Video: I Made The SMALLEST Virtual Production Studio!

I have since been working to try and get footage from this camera piped into Unreal and you need composure to do that.
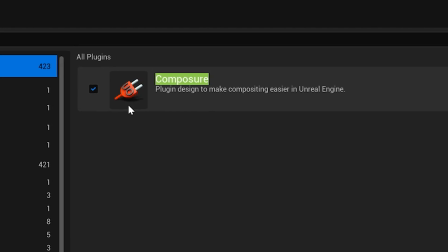I'll throw my hands up in the air. I first of all don't know Composure very well and I kind of don't have much of a desire to know it that well but sometimes needs must and in this case I've had to follow a few tutorials to get this running and I'm linking them below in the description because they are gold to getting this working. So here's a real quick tour of what's going on inside in real at the moment.
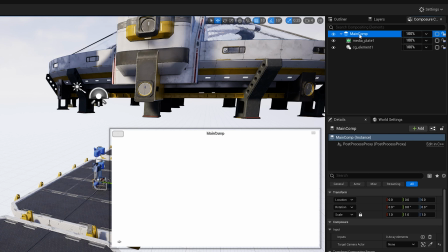In Composure I have a main comp that is made up of two elements. One of them is the green screen footage that'll be piped live from this camera. That's the media plate. That's where the keying happens. Unreal's keying is not great, but that's not the point because I'm only using this as reference. It's basically so that we can get our lighting right on set.
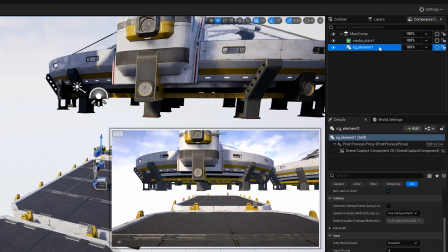And finally, we have a CG element which is essentially just the 3D background and that is placed underneath the green screen footage. Those things are linked to the virtual camera that's being tracked with the anti-latency dongle so this will move around in real life that will drive the virtual camera and it should all work that brings me to the next bit let's
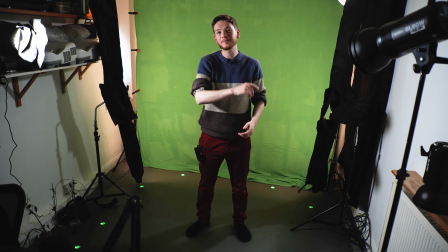get it all working welcome to the smallest virtual production studio finally
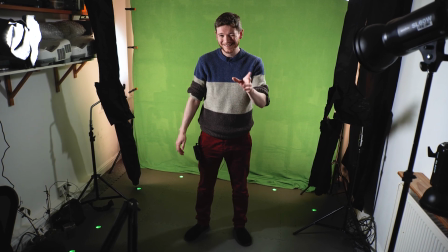i want to show you in action but first this is how the lighting is set up and i've been going
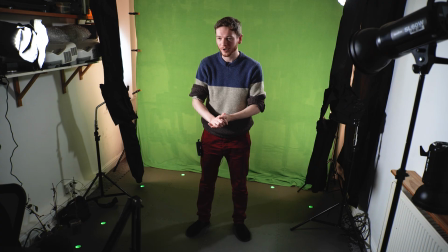a bit mad with black wrap so i've got a key light here which a little newer panel,
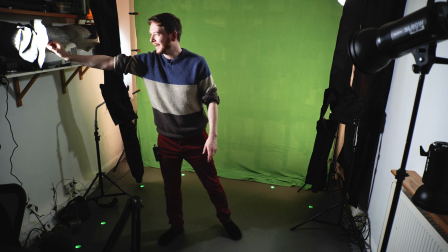black wrap all around the outside of it to stop spill onto the green screen.
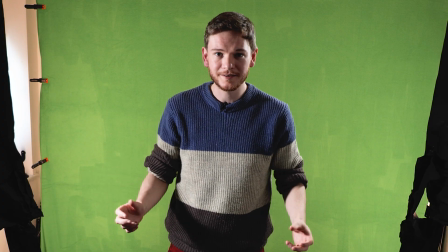I'm going to turn a few lights on and off and show you exactly how it's all set up.
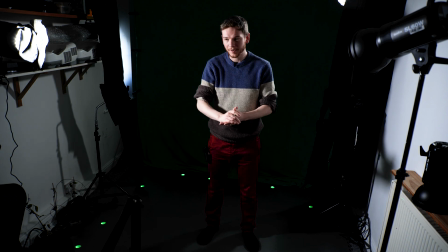So you can see with the green screen off I'm not getting any spill from this light.
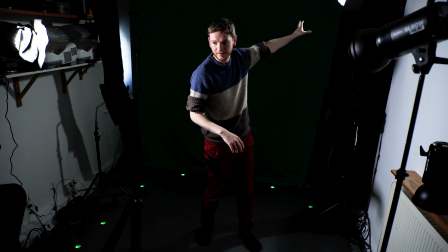I also have a backlight here right next to the green screen which again has loads of black wrap on it and that's again stopping spill.
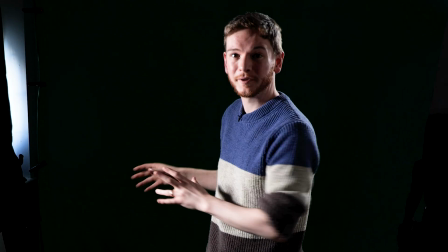So I just have a dark void behind me which is exactly what I need.
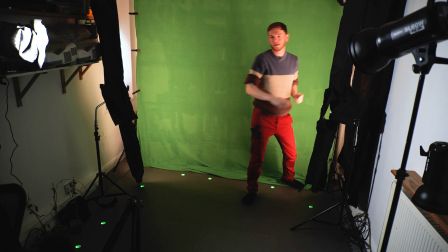Here's the inverse and turn the backlight off and turn the key light off in a room this size.
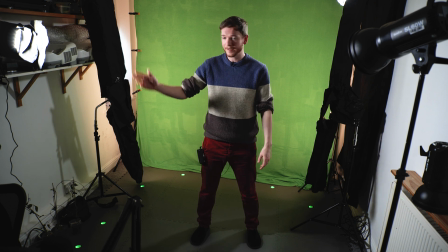That's crazy. So the reason I've got the lights set up the way I do with a key here and a backlight here is because that's exactly how I have it in the engine.
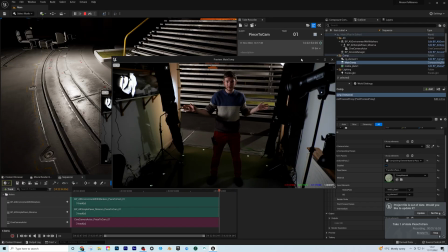I've set up two point lights in exactly those positions and that's why I think I'm getting a pretty good match
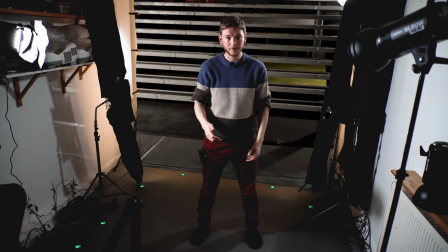because when I remove the green screen behind me I've got a mesh from the Mission to Minerva pack kit bash. You can see that's a pretty good match so in post what I would do is of course mat out each side and you
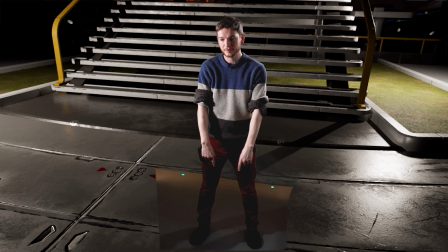wouldn't see the rest of the studio and as far as the floor goes I would put down another bit of green and unfortunately I haven't got that far but I am really pleased with being able to get a full body shot in this space and I still have
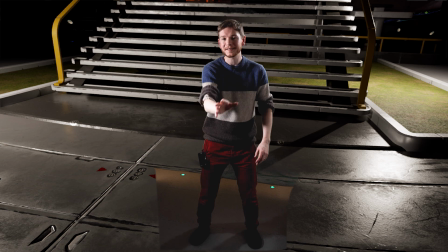a little bit of room to move the camera back if I want to so yes okay that's the green screen and lighting setup let's get the tracking
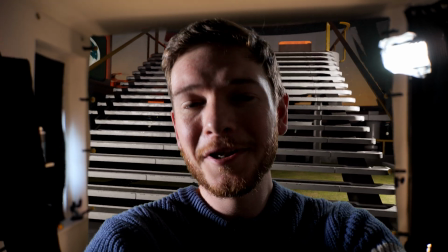on and we're tracking So first thing to note is of course this delay.
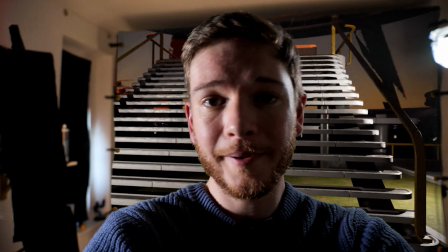The anti-latency tracking is very quick, in fact probably instantaneous, but the video feed has latency.
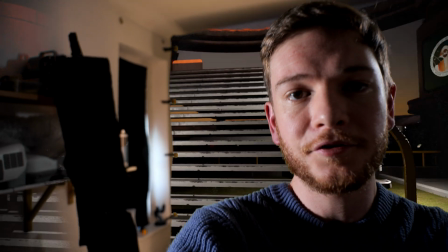So there's anti-latency and there's some latency. The video feed is late to catch up to the tracking, which is something that you would fix in your post-production software.
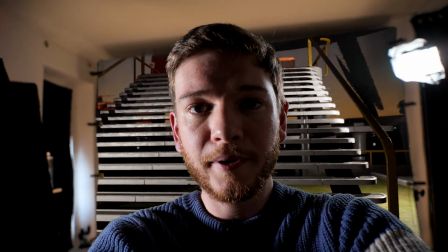So whether that's After Effects, Premiere or DaVinci, you would bring in your background plate and your foreground plate separately and then merge them sync them.
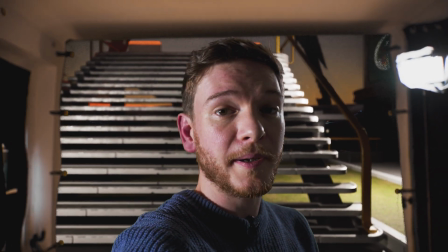Having now gone through this I truly believe space does not limit your ability to do virtual production.
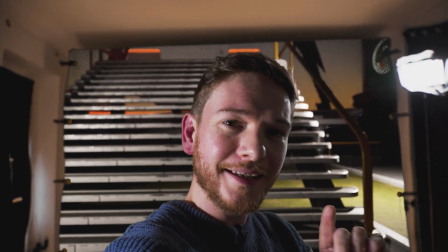In fact I'd go so far as to say that anyone with a real keen interest could get started with not too much difficulty.
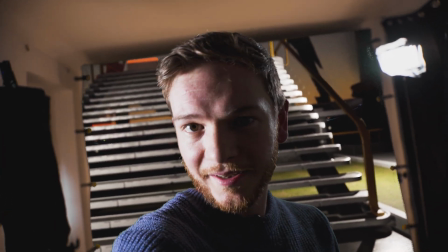So in the spirit of having more people going out there and telling their stories I've set up a discord server.
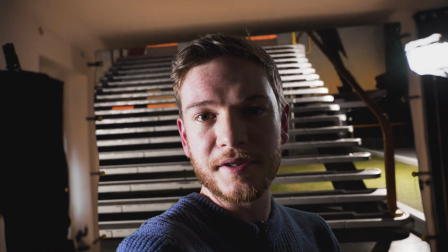It's gonna be a community where people can get help, advice, maybe even inspiration. So there's a link in the description if you head on over it'd be great to see you there.
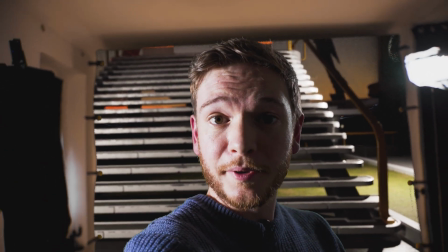And I'll see you in the next one.